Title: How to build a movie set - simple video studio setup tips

Hi, my name is Peter. I'm part of the Course Makers crew, and today I would like to show you how we made this set that is here all around me.
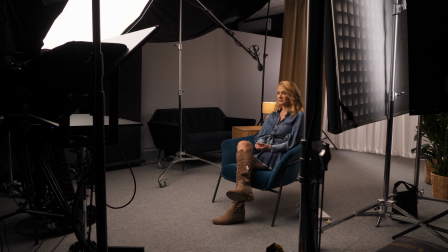0:11 We made a set design for one of the video courses that we're working on right now. And without further ado, let's get started.
Bigger, bolder, faster.
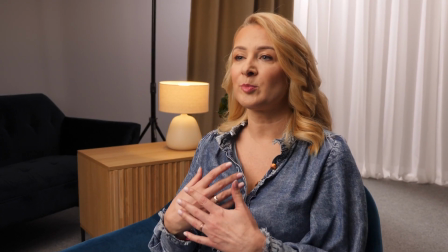0:21 Going to the maximum. Bigger, bolder, faster.
Okay, so before we start, I would like to tell you a little bit more about the process of set building. At least it's our process, maybe yours different. We start with reference shots. So you can draw it yourself, you can make it in 3D, but a good idea would be to take a screenshot from a YouTube video, maybe from an interview or a film. Also, you can browse Pinterest. It's a great way to find inspiration. Also, now we are thinking about using AI to make a reference picture, to make a reference shot. And if you would like to watch a video about that, give me a comment down below and let's try that. So first, what you could do, and we did that for this particular example, we made a mock-up set.
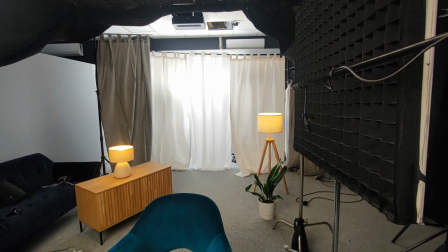1:18 We just took some C-stands and put some old bed sheets. We looked how it would all go together. What you can also do is make a drawing, make a floor plan of your set and plan where each part of the set will go. And that's a really good idea when you're starting. So then we went shopping and I will show you what stuff we bought and how did we use it. Yeah, so let's go. Okay, so let's talk about the curtains.
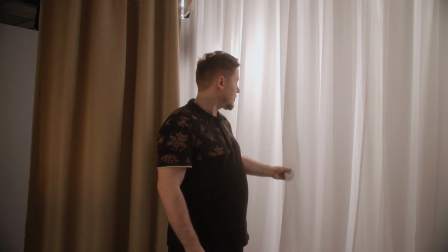1:53 We went shopping to IKEA to buy those curtains. Wait a moment.
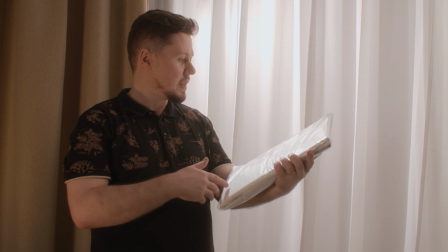1:59 Yeah, so we bought some nice white semi-transparent curtains.
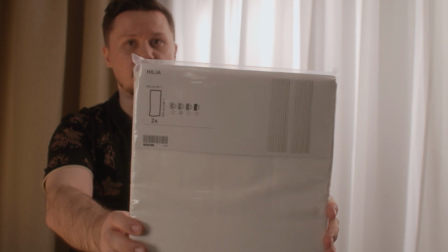2:06 You can read the name here probably.
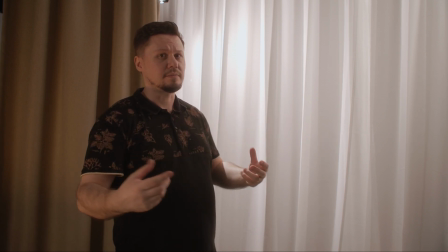2:10 So to make the light beams coming from the back, we used some lights that we bounced off the wall.
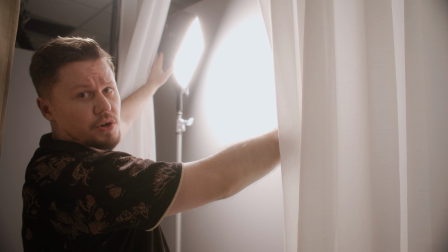2:19 So here you can see that we have a aperture novel light that is bouncing off the wall.
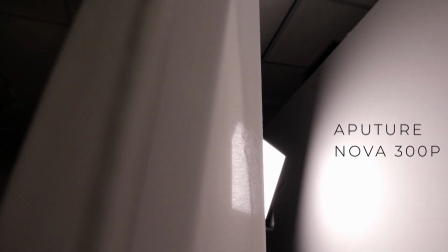2:27 We used a bounced light because we didn't want the curtains to be overblown.
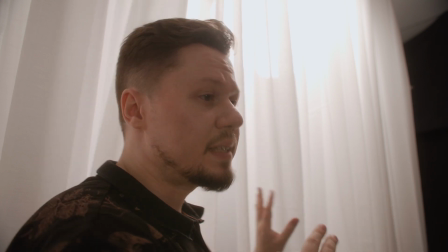2:33 We also used a second light that is also shining through the curtain. This time we also used an aperture light, but this time we used a jumbo.
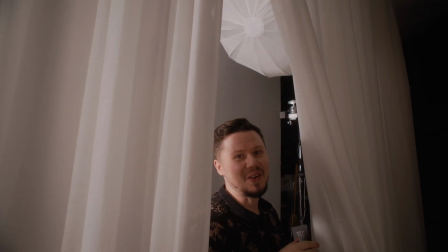2:43 Jambos are really neat. So jambos are really neat because they diffuse the light really well.
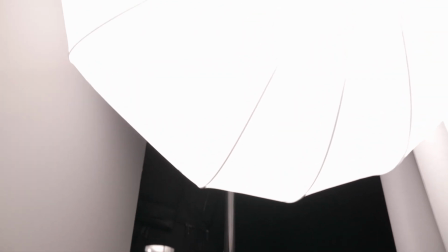2:50 They're great for lighting big spaces, for people that have some skin imperfections, maybe wrinkles,
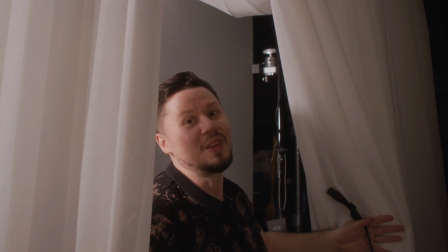2:59 and they're quite good for being a window light because they're diffused, so they're not so harsh.
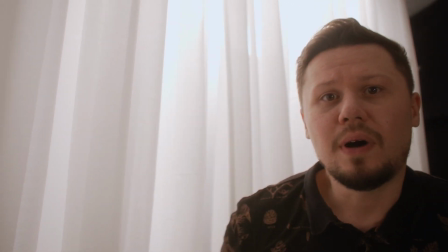3:11 Okay, so how to hang a curtain like that?
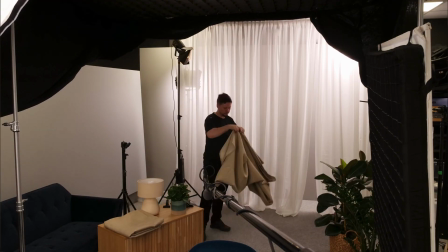3:14 When installing those curtains, we actually mounted them to the ceiling,
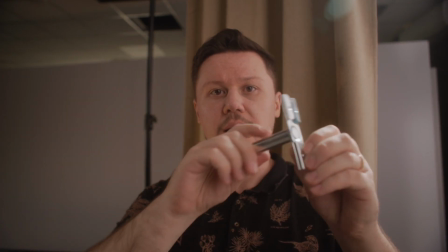3:21 and we used this type of scissor clip. It works like scissors.
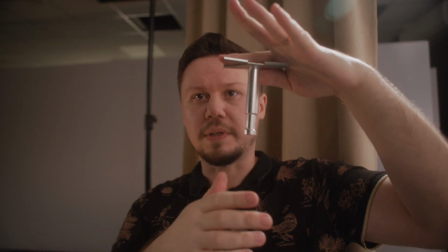3:27 You just put it on a bar
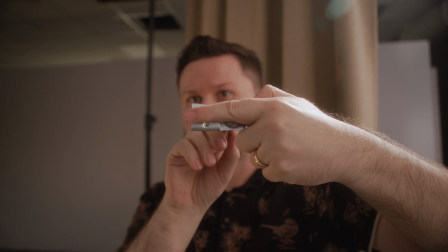3:32 and clamp it, tighten it here with this bolt.
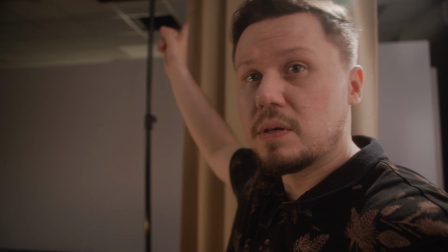3:37 So they're very good for ceilings like ours. If you see, we have this kind of check pattern ceiling.
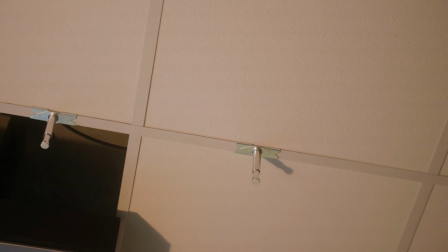3:45 I don't really know how it's called, but it's great for those type of ceilings.
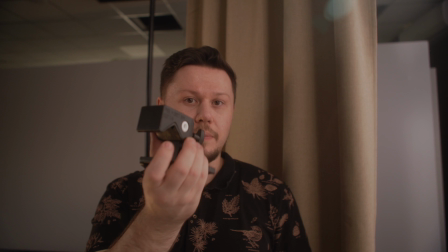3:51 So then we simply used a super clamp, and they just work like so.
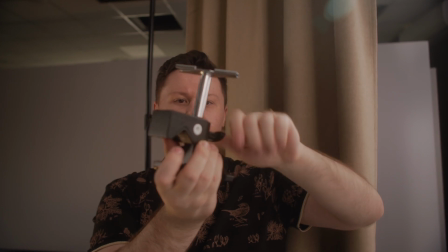4:01 Very easy.
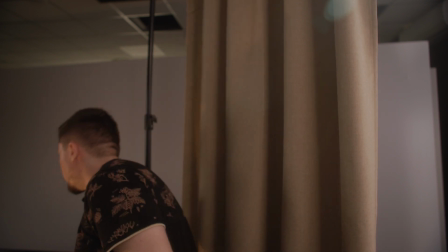4:02 So this is on the ceiling, this is a super clamp, and we used a telescopic bar like this one. Just clamp it all together, nice and tight. Yeah, and it just works like this, right? So we had two of those scissor clamps, two of those super clamps, one bar. You can imagine the rest, right? So what if you don't have a ceiling like that? How can you mount your curtain if you don't want to make holes in your ceiling? It's very easy. Actually, we did something like that here.
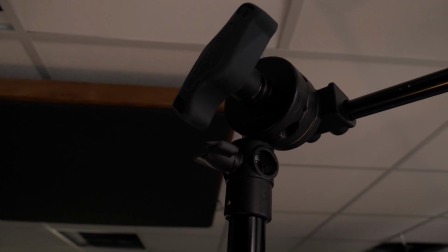4:51 Basically, what we did is take an A-stand and an Avenger arm, and you can simply put your curtain up there.
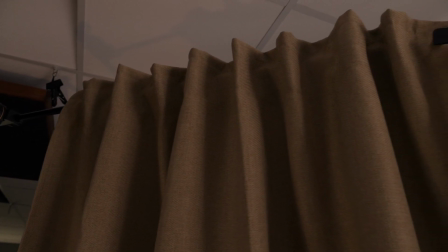5:02 We also use a little clip so it doesn't fall off. And that's really it. Yeah, so that's really simple. Okay.
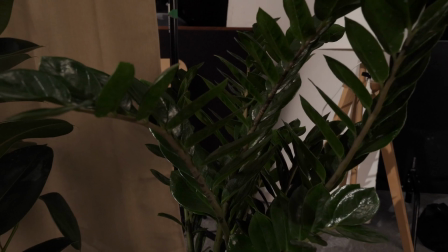5:15 We also wanted to have real flowers on our set. What I find quite tricky about lighting plants, because
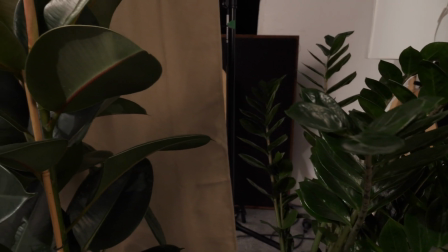5:24 if you have plants in the background, you will probably need to light them.
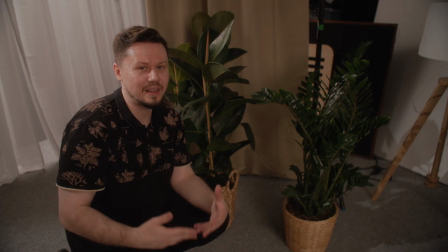5:30 You will need a separate light just for the plants. So what I find quite tricky is that they need quite a lot of light to really,
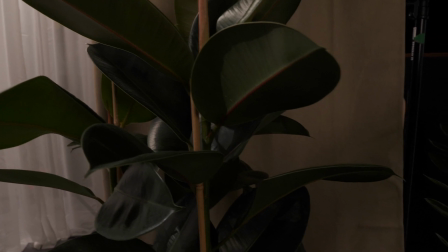5:39 have the texture to be visible, because sometimes they can be just, too dark.
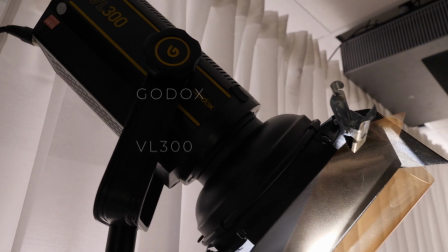5:47 For the flowers, we used a separate light. We actually used the Godox FLC 300 light. It's quite a bright light, and it may be a little bit funny to use it just for the flowers, but yeah, it works.
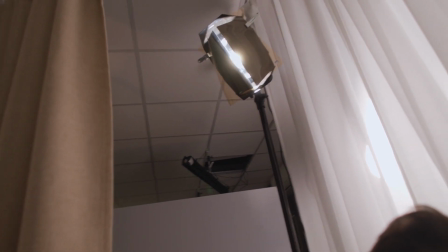6:03 So you can see it right over there. As you can see, we used barn doors and some gel. It's a CTO, a color temperature orange gel, because this light is one color only.
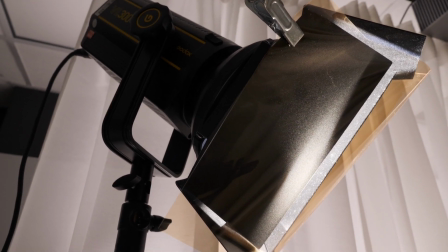6:17 And we used those barn doors to make just a shaft of light go down onto the flowers. So the last light we used is actually a practical light.
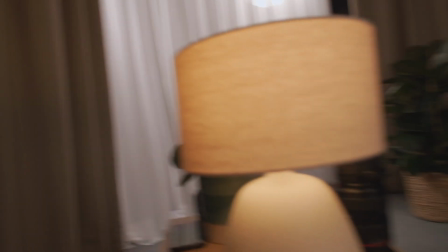6:32 We used a Philips Hue bulb that you can see right here.
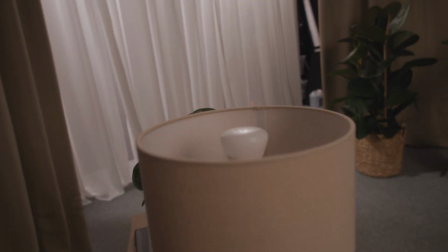6:38 Let me turn it off for you. It's a Philips Hue bulb that we used for this little lamp here.
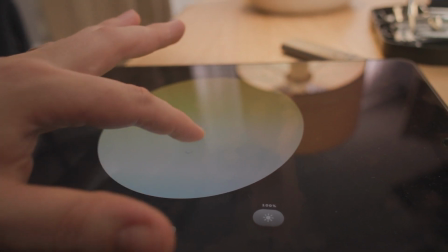6:45 Those kind of bulbs are really good because you can change the color.
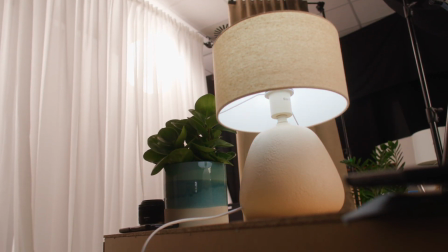6:51 You can dial it down if you need, especially if they're blown out in the picture. You can really, in a simple way, dial it back down so the exposure is just right. And one more thing I forgot to mention is if you look at our set,
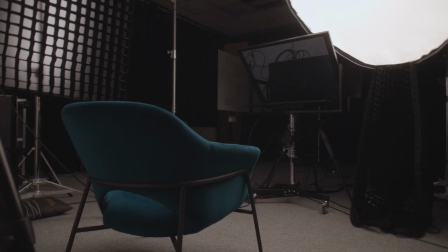7:10 we used this teal chair for our talent. The funny thing is that we really wanted to use this chair, but there were no other props or anything in this color. So if we would use only this chair that was teal, it would look kind of off. So we wanted to have one more prop,
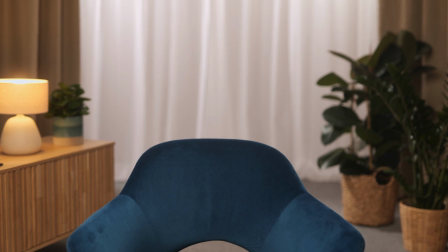7:38 one more thing that would give us an excuse to use this kind of color.
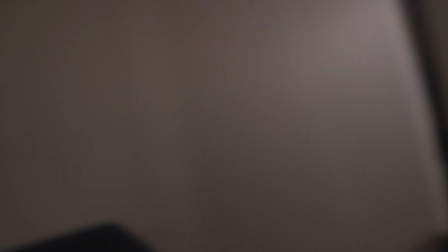7:44 So here, next to some of my lenses,
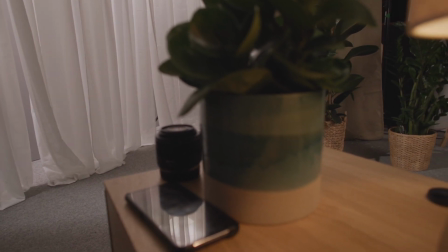7:50 you have a little flower pot that is teal or tealish.
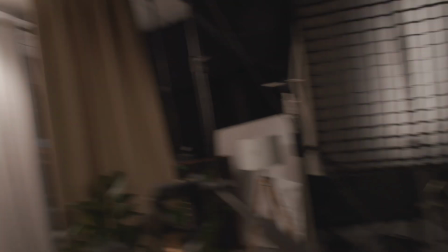7:57 And this gave us an excuse to use this beautiful chair. And usually when you're making a set design, you should, really focus on the colors. So for our set,
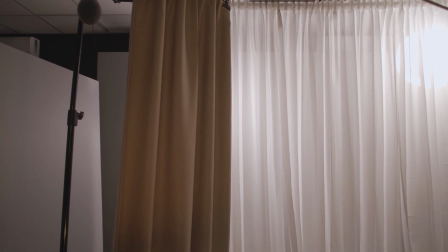8:15 we use those sand color curtains, this white curtain, green flowers.